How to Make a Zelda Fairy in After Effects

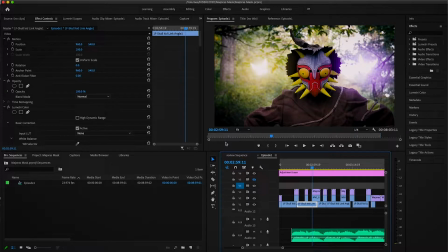0:00 Hey everyone, and welcome back to another chill tutorial here on my channel. Now, if you're a fan of CK Productions or subscribe to the channel, you probably have already seen the Majora's Mask Logic in Real Life video that we put out on Friday. And in going through and editing that, I decided I wanted to show you guys how I made Tatl, the fairy here.
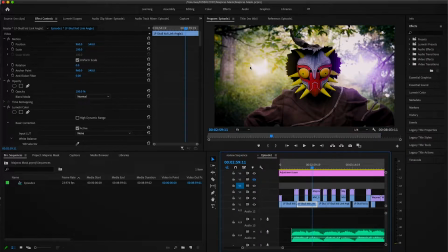0:17 And Tatl the fairy here is, you know, he's from the actual game Majora's Mask, and in previous videos that we've done other Zelda logics and other Zelda in Real Life videos, we've done Navi in the past, and basically it's kind of the same formula to make that. It's a pretty simple process, so let's dive right in here.
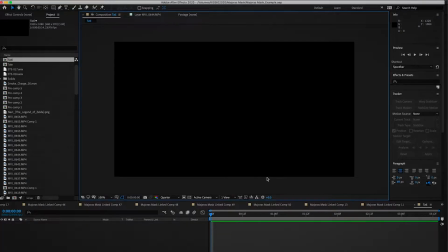0:35 And as always, before we get started, be sure to like and subscribe. I post videos every Sundays and Thursdays. Let's get right into it.
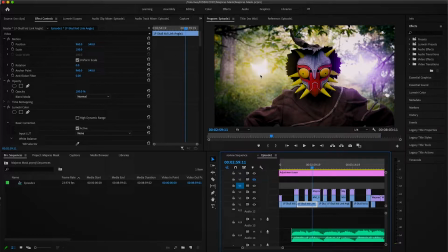0:41 So the first thing that we want to do is we want to make the glow that's in the middle of Tatl or a tail or whoever, Navi or whatever fairy that you're doing.
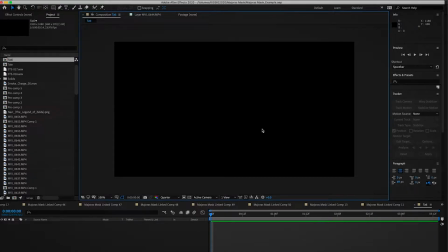0:50 This is more of a generic Zelda fairy tutorial because they all kind of look at the same in the game. So there's a couple ways to do that.
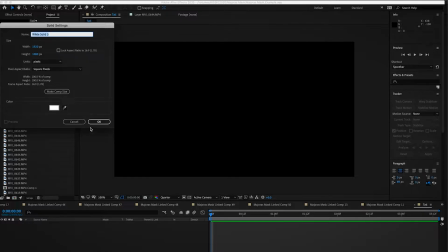0:58 The best way to do that is if you have the plugin from Video Copilot called Optical Flares.
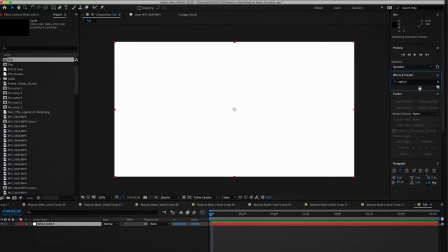1:04 I'm gonna go ahead and you can add that to a solid layer here and go in the options here,
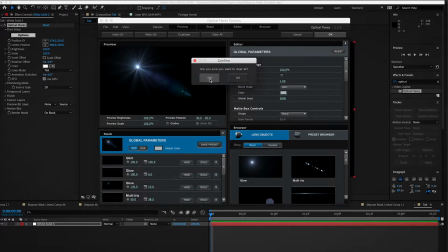1:08 and we're gonna strip it dry, clear it of all of these things here, and just add it in the glow.
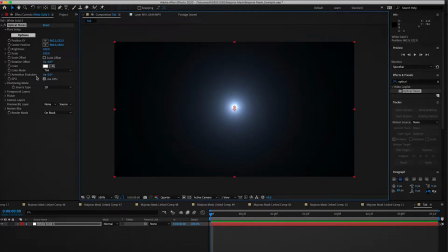1:14 That's all we need. All we need is that little glow right there. And obviously, if you don't have this plugin, get it because it's amazing. It's one of my favorite plugins that I've used thousands of times over the year. I'm not even exaggerating. Thousands of compositions have had this effect in it, from CK videos to other stuff to whatever.
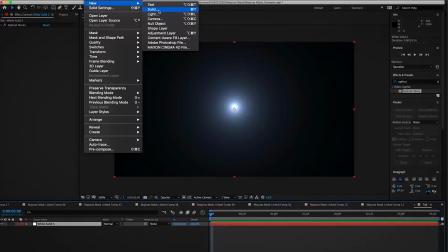1:33 But if you're one of those people that just don't have this for some reason or didn't get their hands on it somehow,
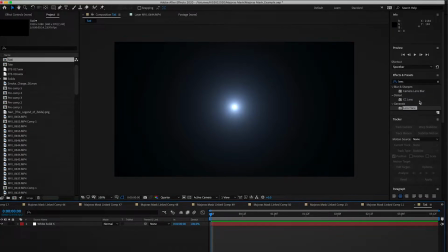1:40 you can generate a lens flare from the built-in options here in After Effects, or I'm sure there's other resources where you can find lens flares for After Effects compositions.
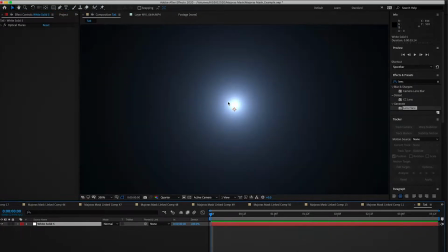1:50 So, first thing that we're gonna do is we're gonna take a look at our little glowing light here. There's a couple things we wanna do to this optical flares.
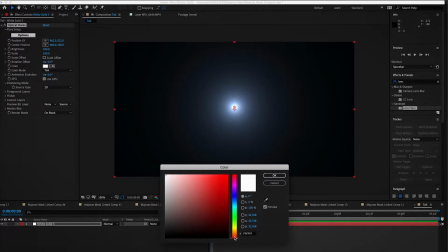1:59 First of all, we wanna pick the color that we're doing, because Navi is normally the blue-white color here,
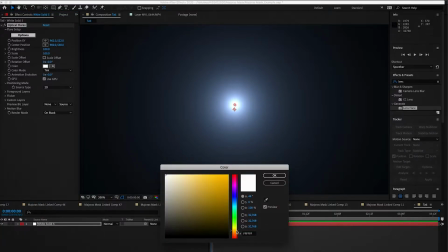2:07 but we're doing Tatl from Majora's Mask, and Tatl's a little bit more yellow.
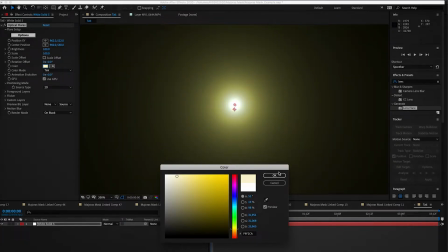2:13 Make her a bit more yellow. Like so. And obviously, you know,
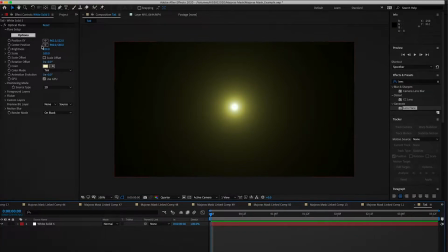2:20 if you're making one of those fairies you catch in a bottle and you kidnap and you make them bring you back to life, that would be a pink fairy. Do that first step and you kind of decide the color of your fairy here.
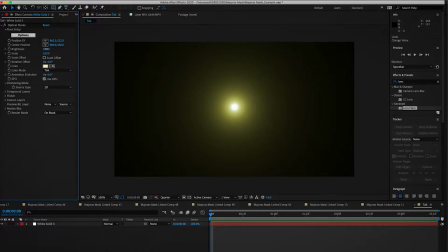2:32 And we want to, to this base composition, we want to kind of build up the size just a little bit here.
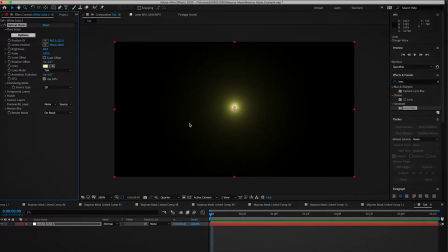2:42 We want to kind of limit this fall off here because we don't want it to be super crazy bright. But we want a pretty good core in the center here. It's kind of looking like a sun, like a star. Yeah, that's pretty cool. Yeah, so fiddle with it until you get to a spot that you're pretty happy with. I'm just going to go with that. Last thing we want to do is we want to add a little flicker because we want the fairy to flicker a little bit. The flicker adds, you know, a little bit more life to the composition, because you just don't want the light just sitting there by itself, not, you know, flickering or emitting doing any movement or anything. So that's nice. That's nice here. All right. So next step is we're gonna go do the wings, and I kind of have a method I've done over the years of doing the wings.
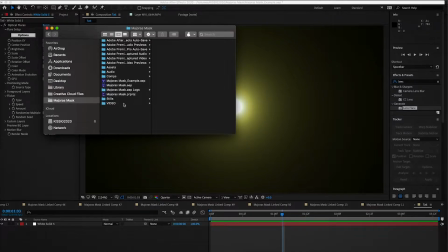3:31 It's sort of kind of a cheat method, but it really, honestly, it really works. So we're gonna go in and we're gonna grab. Of course, I can't find it now. All right, we'll do this. Hi, Mooney. What are you doing? We're gonna do this from scratch.
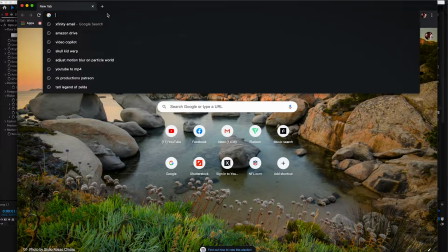3:46 So we go ahead and we just got type in like Navi. Mavis tires, no. Navi Zelda.